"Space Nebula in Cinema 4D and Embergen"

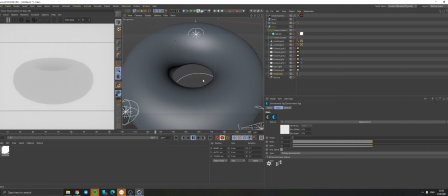[22:13]
so when i was setting up my camera movement i did set up this little donut torus just so i can have like the kind of a block out geometry telling me where it is and where the camera can move and keep my viewport frame rate relatively okay so
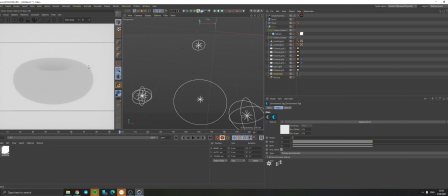[22:31]
that's why i have this torus here it's obviously not in the final render so don't have to worry about that once i was happy with my camera uh i let's see is it gonna update i'm gonna have to resend it let's see
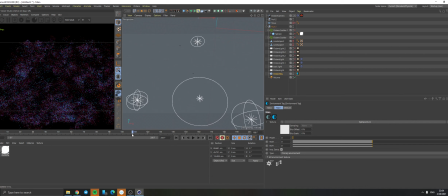[22:52]
there we go so um yeah basically uh you can see that my uh nebula has a little bit of an emissive layer in the in the clouds that's why emission was there now if you don't want your nebula
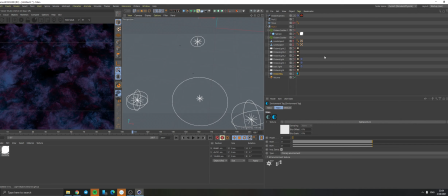[23:11]
to emit light you don't have to have the emissive layer but you know kind of adds a nice little light variation to the whole thing all
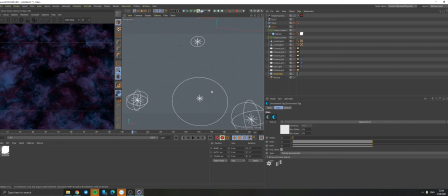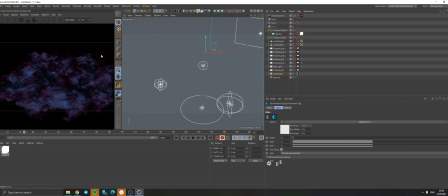[23:44]
right so uh next i started adding lights because what is a nebula without light now here is why having references of the space nebulous
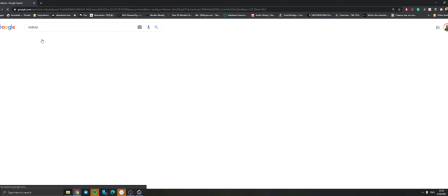[23:56]
is very good because you can kind of go check what kind of colors do they have
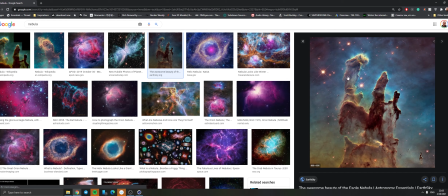[24:02]
and how are they looking you know some of them have kind of
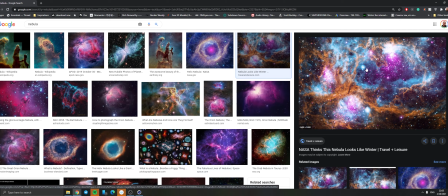[24:08]
quite a few colors going on some of them are completely nuts and
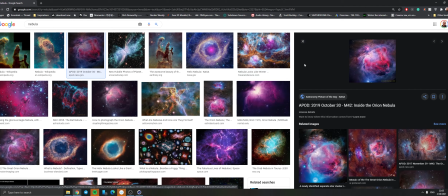[24:13]
like have all kinds of colors so it's really up to you what kind
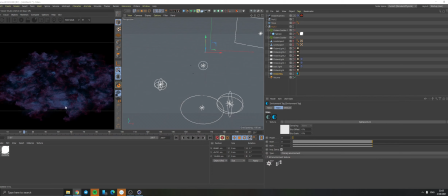[24:18]
of nebula do you want to have but I'm gonna just show you my setup so i have like already sort of like a slightly emissive layer going on on this one and i'm gonna start enabling these lights so first light i have is is this one
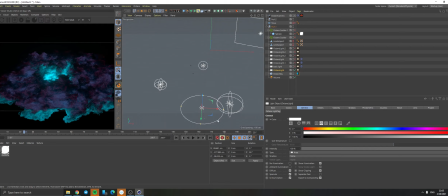[24:38]
it's an octane area light with a mission of like with the emission shape of a disc
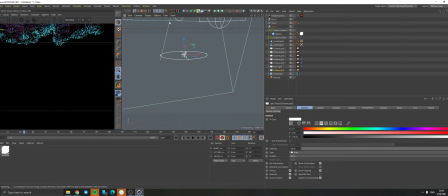[24:46]
if i'm gonna get out of my camera and kind of navigate around so you can see that it lights the whole thing up from the bottom and it actually is quite bright on here but we never do see that all i wanted to have
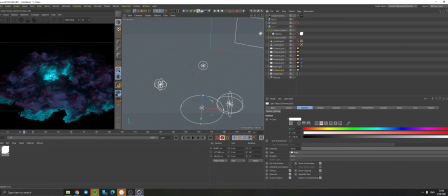[25:00]
is to have the bottom kind of light coming through the hole and kind of giving that middle part being i don't know hot off or full of like stars and stuff so i kind of wanted it to be a center of attention in that sense next
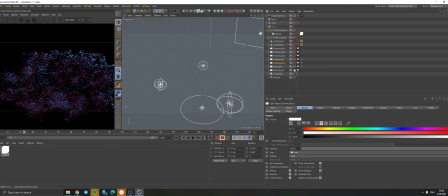[25:20]
slide is i'm going to disable this one and show you all the lights individually first so disable this one this is my backlight and that's gonna be which one where's my backlight this is my backlight you can see also an
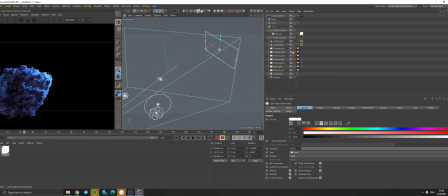[25:37]
area light just lighting it from here and then i have another light here so yeah that light that backlight is kind of like a cold light it has uh like a cold temperature and this light you can see i'm fucking
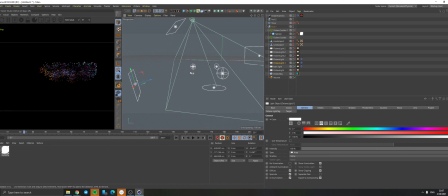[25:56]
messy i don't i don't barely name my shit so this one is here it's lighting it from the bottom and gives that a little bit of a warm light just to balance it out you can disable that